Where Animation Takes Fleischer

Max was born in 1883 to a Jewish family in Krakow, Austria, now Poland. He was the second of six children and the son of a tailor. The family changed their name from Tarnowska to Fleischer when they immigrated to New York in 1887. He received commercial art training at Cooper Union and then formal art training at the Art Students League of New York. His first job was at the Brooklyn Eagle. He started with photography and then moved to photo engraver and then eventually cartoonist. He worked his way up the ladder from single panel editorial cartoons all the way up to full comic strips. Little Algie and S.K. Splooner were satirical strips that he created that were based on his life growing up in Brownsville, New York. This is where he met John Randolph Bray, who would eventually give him his start in the animation industry, but Bray isn't quite in the industry himself at this point, so it'll come a little later in the story. In 1905, he married his childhood sweetheart, S.E. Goldstein.
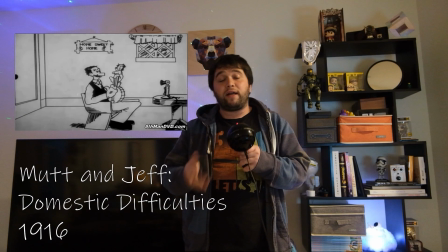He took jobs in Boston, Massachusetts, then Syracuse, New York, and then finally back to New York City, where he became an editor for Popular Science magazine.
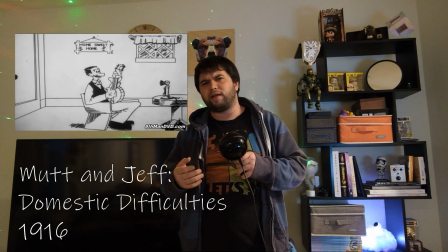By 1914, the first cartoons started appearing in theaters. Most of them were stiff and rigid. They weren't as fluid as Winsor McCay's Gertie. Now, this is just because the principles that we know today weren't invented yet.
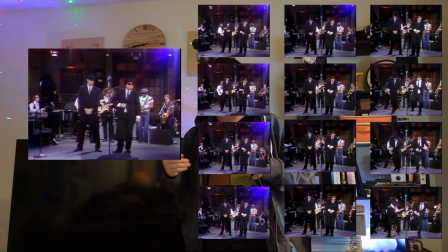People were still trying to figure them out. But Fleischer had an idea. He saw movies and he understood that movies were just a bunch of pictures over each other.
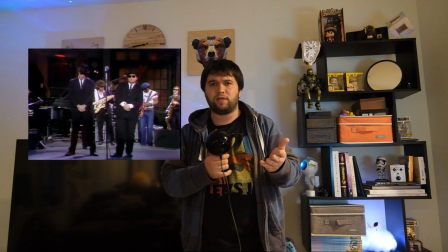So what happens if you just trace those pictures? Would you get as fluid animation?
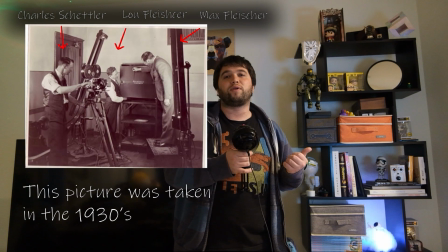And the answer is yeah, sorta.
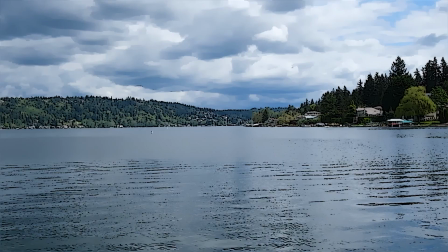The first tests for the rotoscope were done between 1914 and 1916, and by 1917, the Fleischers had their full patent.
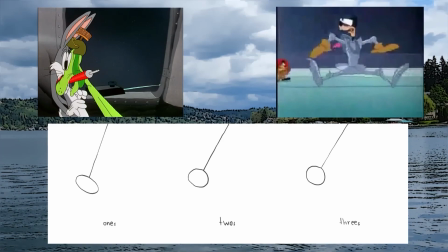Let's talk about rotoscoping for a second, because there's a lot of pros and cons to it. In most animation, moving characters are what's called shot on twos.
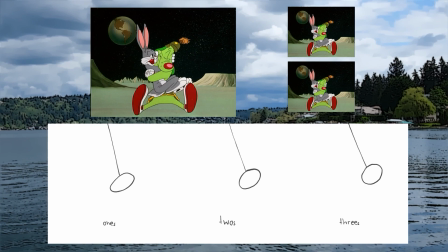Now, what this means is that for every one drawing, there are two frames. Now, first instinct would suggest that it's better to have one drawing per frame,
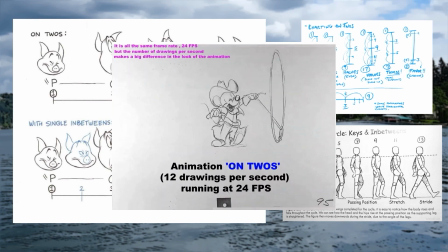but actually holding the animation for that extra frame cuts back on the jittering of the final product.
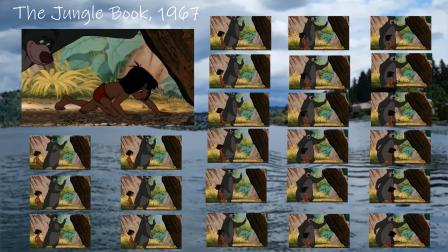It also halves the number of drawings you need per production,
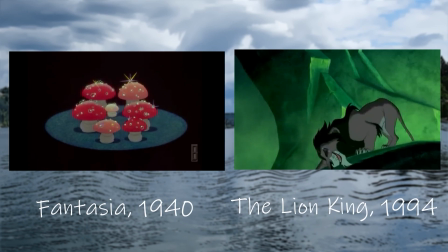so at 24 frames per second, on twos, you only need 12 drawings.
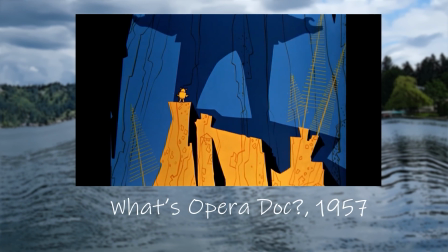Now, there are times where it's better to be animating on ones. Fast actions like punches and effects come to mind, but in general, it's better to be on twos.
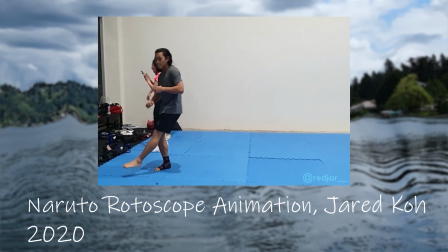It's cheaper and it is less jarring to look at. Right off the bat, you can't animate on twos in rotoscoping.
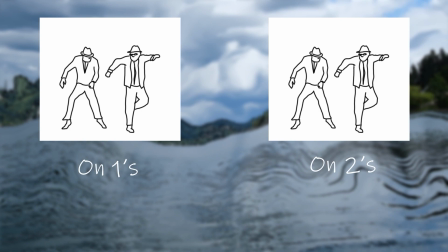You have to be on ones. The animation will just come off as flickery.
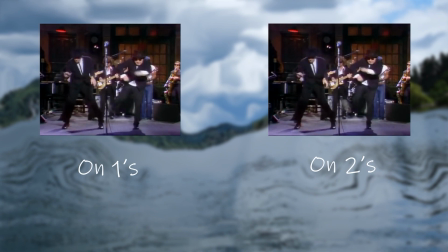If you animate on twos with rotoscoping, what you're looking at is essentially a movie where every other frame has been taken out.
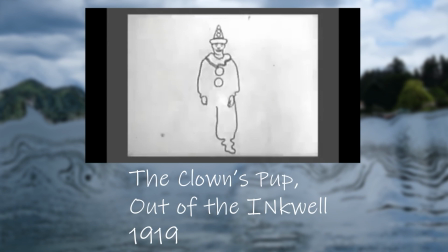It looks wrong. And even when rotoscoping is done properly, it still has a tendency to come off as jittery and weightless.
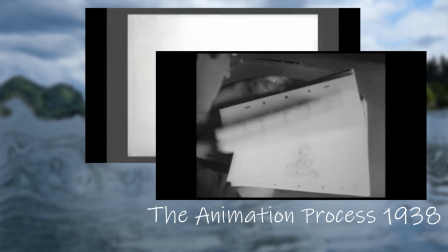When you're animating traditionally, you're thinking about the weight of the character. You're thinking about the shape of the masses, where those masses are going, and how fast they're going there.
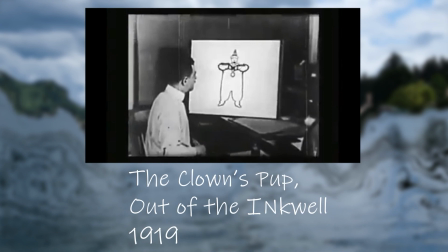With rotoscoping, all of that attention to the physics of the motion is completely lost.
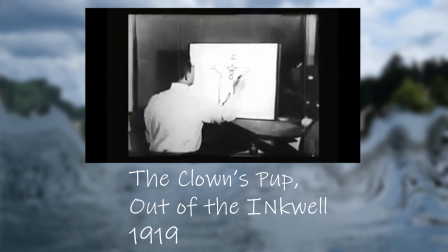The animator is more concerned with tracing the outline of the character than they are with showing the actual motion that they're going through.
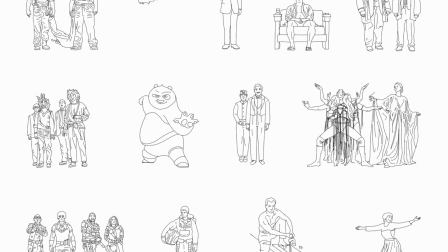That's why teachers can always tell when an art piece that's been turned in has been traced.
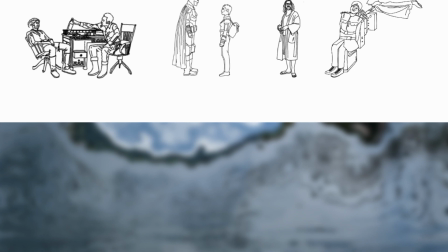The line work usually seems even, and objects, particularly cloth, look entirely weightless.
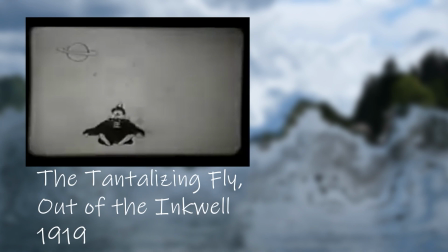Nevertheless, rotoscoping was still a huge leap forward in animation for its time because of how fast the animators could work. On top of that,
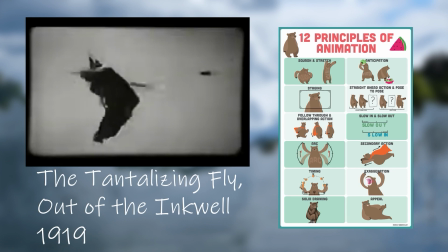a lot of principles that we know today hadn't really been conceived of yet. This was still the open frontier, and people were still pioneering these ideas.
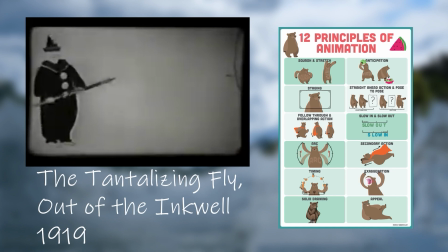Rotoscoping, even today, is a way to fake those principles.
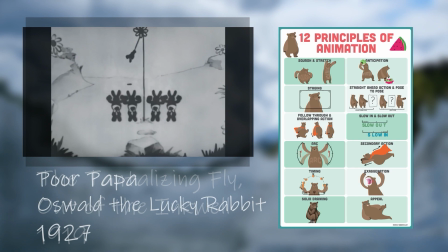For a while, it seemed like rotoscoping was going to be the future of animation, but as time progressed, it ended up taking a backseat to the more traditional styles.
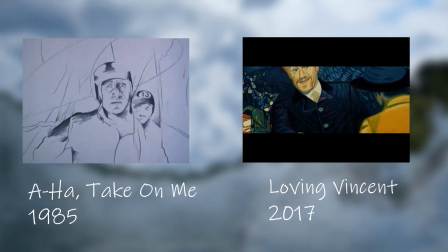Rotoscoping is still used today, but it's much less prevalent than it was in the 10s and 20s. Usually now, it's more of a stylistic choice. Fleischer's first attempt at producing anything came from Path Film Exchange, where he was working as a cutter since 1914. He wasn't going to let this opportunity go to waste. He had this idea in his head for a political satire based on a hunting trip by Teddy Roosevelt. For months, Max grinded away at these reels. He shot reference, he put it through the rotoscope.